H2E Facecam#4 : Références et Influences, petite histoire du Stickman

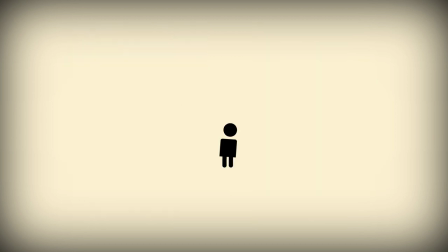16:27 Et donc, je m'inscris vigoureusement en faux de ces affirmations. Un Stickman, c'est un personnage extraordinaire pour faire passer des messages. C'est tout le monde, c'est personne. Utiliser des bons hommes bâtons, c'est faire confiance aux capacités de représentation et de projection des spectateurs. C'est faire appel à leur intelligence. Attention, je ne suis pas en train de dire qu'un dessin réaliste est moche.
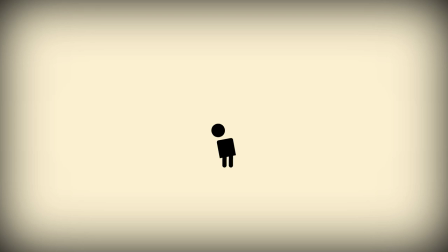16:50 Non, je dis juste que derrière la simplicité, il peut y avoir aussi de la complexité, voire de la virtuosité. Parce que beaucoup des exemples que je vous ai montrés et que j'admire sont le résultat d'un travail souvent très expérimenté.
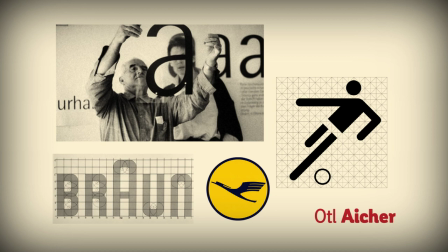17:05 Otto Eicher était un très grand graphiste allemand. C'est le créateur notamment des logotypes de la Lufthansa ou de Braun.
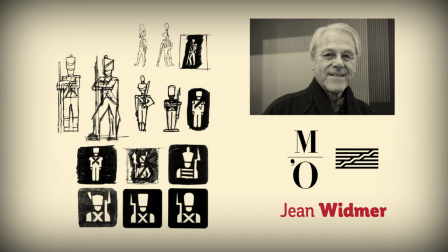17:13 Jean Widmer est un graphiste suisse dont j'ai toujours beaucoup apprécié le travail. Il est à l'origine des logotypes du centre Pompidou par exemple ou du musée d'Orsay. Ses croquis pour les pictogrammes des autoroutes françaises montrent bien le travail de simplification, la réduction de la forme à ces éléments les plus caractéristiques, comme ici sur ce soldat napoléonien.
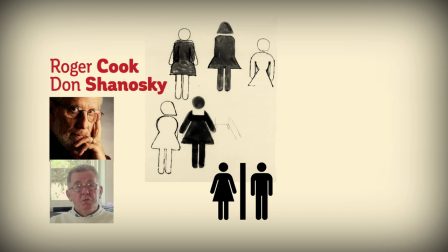17:32 Roger Cook et Don Chaloski, qui ont supervisé la réalisation de ces pictogrammes américains, parmi les logotypes qu'ils ont réalisés,
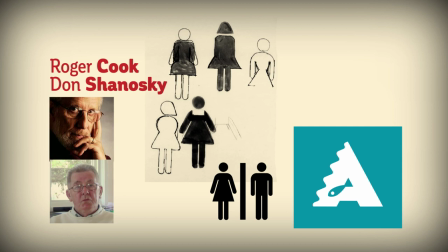17:38 vous avez ce logo pour l'aquarium du New Jersey, le contre-poinçon du A qui devient la queue du poisson, la diagonale montante qui devient la forme de l'eau, et je le trouve particulièrement poétique.
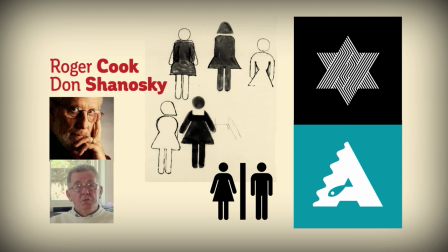17:49 Le logo du Jewish Hospital, qui imbrique le H à l'étoile à six branches, est aussi particulièrement efficace. Et quand on voit les croquis qu'ils ont réalisés pour les pictogrammes, on mesure la réflexion graphique qu'ils ont menée. Le pictogramme de la femme, par exemple, était-il pertinent de représenter les hanches de la femme ?
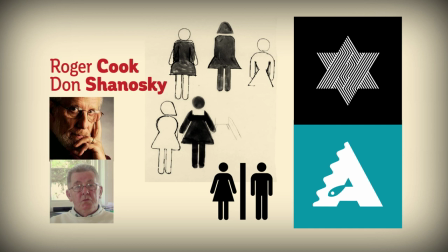18:04 Une forme de décolleté ? Une poitrine ? Quelle longueur devait avoir la robe ? Comment placer les bras ?
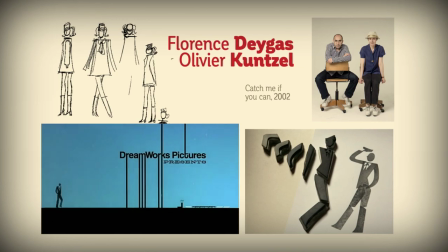18:09 Donc toutes ces choses-là ont été mûrement réfléchies. Florence Degas est une animatrice et illustratrice formée aux gobelins. Olivier Kunzel est un graphiste formé à Olivier de Serres et leur complémentarité est ici aussi assez exemplaire. Le générique qu'ils ont réalisé pour le film Catch Me If You Can est un modèle d'efficacité et de pertinence.
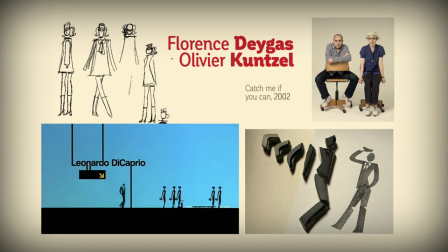18:28 Le film raconte l'histoire d'un personnage qui usurpe des identités, notamment celle d'un pilote de ligne.
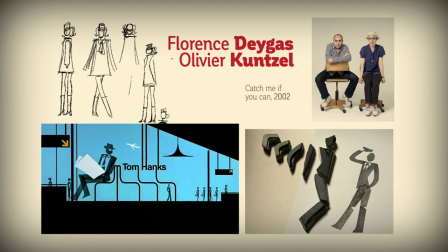18:33 L'action se passe souvent dans des aéroports. C'est donc extrêmement malin d'avoir utilisé cette représentation pictographique pour introduire le film.
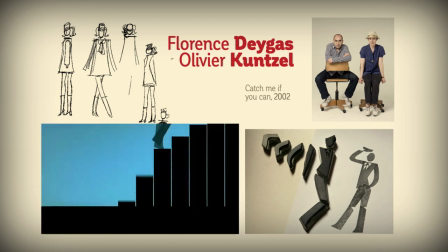18:42 Réalisé avec des petits tampons gravés dans des gommes, les personnages renvoient évidemment à des silhouettes dont l'identité est indéfinissable.
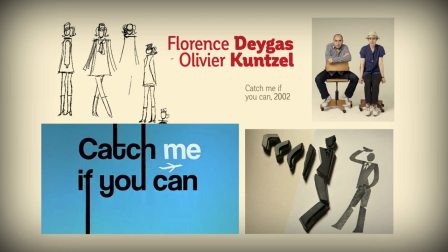18:49 en même temps qu'à cette image du pictogramme d'aéroport très ancrée dans l'imaginaire collectif.
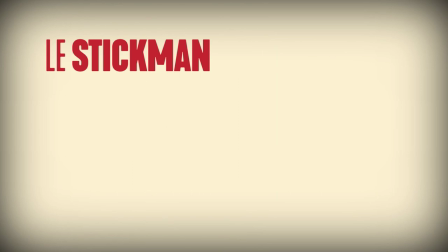18:54 Parce qu'en fait, vous l'aurez compris, c'est pas vraiment le stickman que j'aimerais réhabiliter. C'est surtout ceux qui les font, les graphistes. Une spécialité souvent très peu considérée en France où beaucoup pensent que, bon, ça ou autre chose.
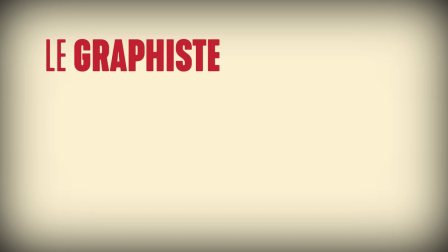19:10 Pourquoi faire appel à un professionnel quand votre petit cousin peut faire la même chose gratuitement ?
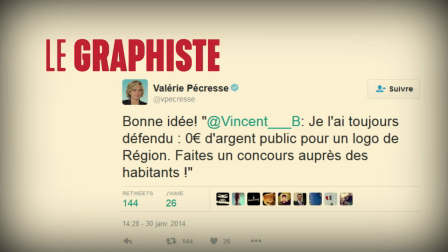19:17 et il y a un tweet qui est resté célèbre dans la profession c'est celui de Valérie Pécresse présidente de la région Île-de-France une grande figure politique française qui reprenait le tweet d'un élu marseillais qui disait j'ai toujours défendu 0% d'argent public pour un logo de région faites un concours auprès des habitants Valérie Pécresse de rajouter bonne idée mais non,
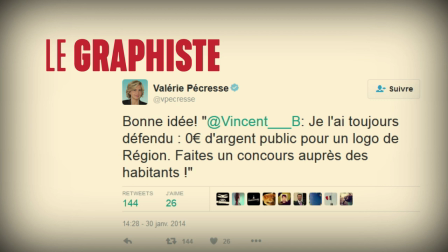19:37 mauvaise idée parce que le graphiste est un professionnel
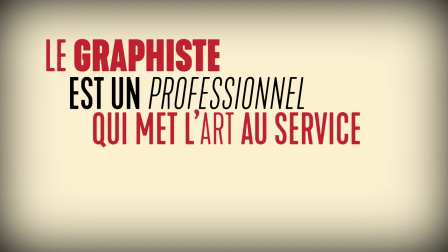19:42 qui met son art au service d'un message.
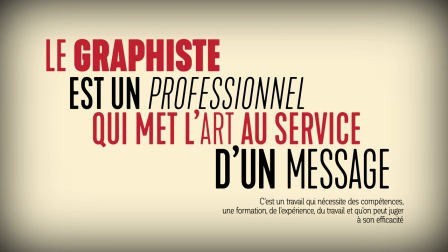19:48 C'est un travail, un vrai travail qui nécessite une culture, une formation, des compétences, de l'expérience, beaucoup de travail et qu'on doit pouvoir juger à son efficacité.
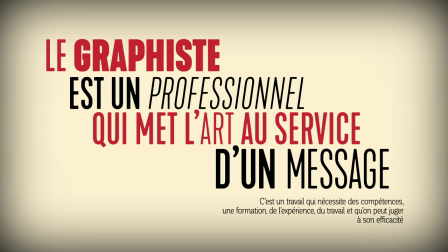20:00 Si les signes que je vous ai montrés sont rentrés dans l'imaginaire public, c'est qu'ils sont justement efficaces et pas seulement efficaces, ils sont quelquefois simplement beaux.
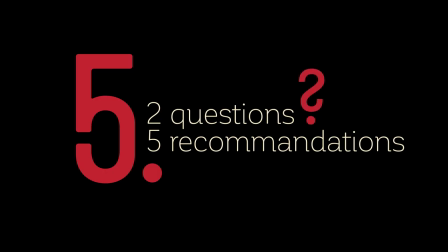20:10 Bon, il est temps de conclure. Je voulais terminer en posant deux questions.
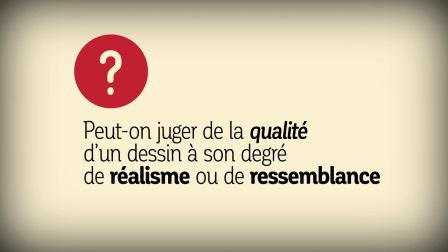20:15 La première serait peut-on juger de la qualité d'un dessin à son degré de réalisme ou de ressemblance ? Ce que l'on pourrait aussi d'une certaine manière exprimer par peut-on juger de la qualité d'un dessin autant qu'il a nécessité à être réalisé ?
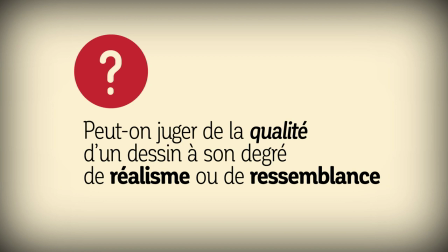20:31 Alors bien sûr, il faudrait définir ce qu'on entend par qualité, mais je crois bien que la réponse est non.